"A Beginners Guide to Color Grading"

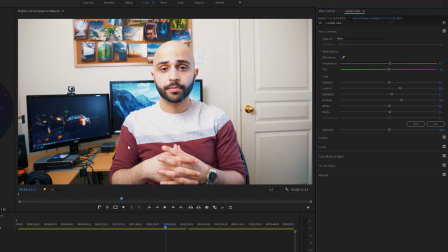This is another reason why white balancing and exposing in camera is super good, because you don't have to do much work in post.
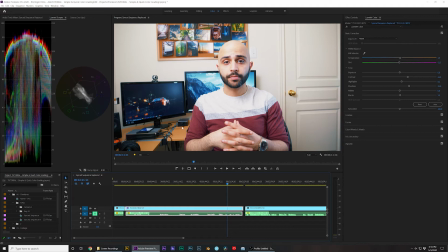Now I can do more corrections that are a little more detailed.
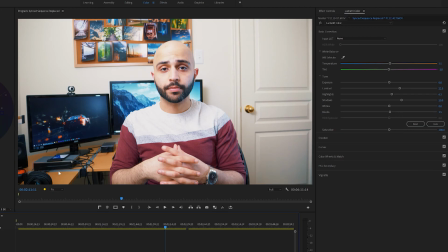So personally, I don't like how orange and yellow this desk is in comparison to everything else. I think it's a little too distracting. So what I'm gonna do is, instead of the basic corrections, I'm gonna go into the curves tab, and we're not gonna use the RGB curves.
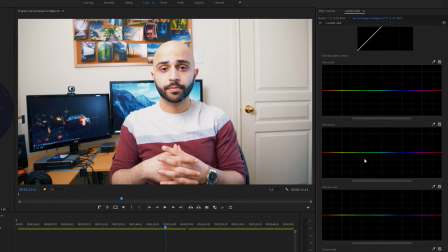We're gonna scroll down and use one or some of these menus. So to fix the orange, what I'm gonna do is I'll go to the hue versus saturation.
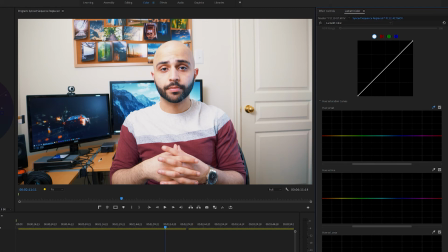Basically in this graph, you can select any color you want and then increase or decrease the saturation. Hence the name hue versus saturation. So basically you just take the color selector and I click on the desk, and it automatically makes a small selection here of the actual color.
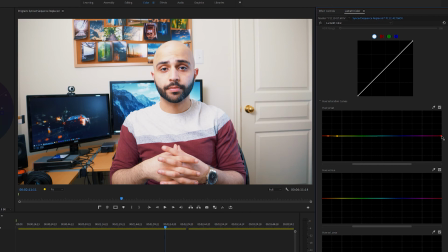What I like to do is increase the selection range so that when you change the colors, it doesn't affect everything in a really blocky, pixelated way. So just increase the selection just a tad. Then I'll take the color that's in the middle, which is the orange desk color, and I'll just decrease it.
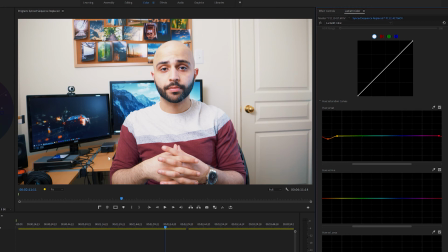And there you go, that makes it look a lot flatter, not as orange. If I turn this off, back on, it just makes it a lot easier to look at, and it's just not super distracting.
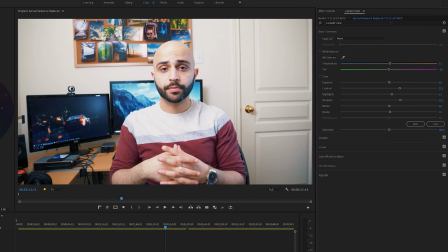And then that's pretty much it. From there, I just like to go and do some smaller tweaks. So right now I noticed that the shadows seem a little bit too high for my taste. So I'm just gonna decrease that back down to maybe 10, and that looks a little bit better. So let's just check out the before and after. I think that works great. And that's it for me today. I hope that was helpful or entertaining in some way to you. Let me know if you have any questions or suggestions maybe for other tutorials. Drop them down in the comments below, and I'll see you in the next video.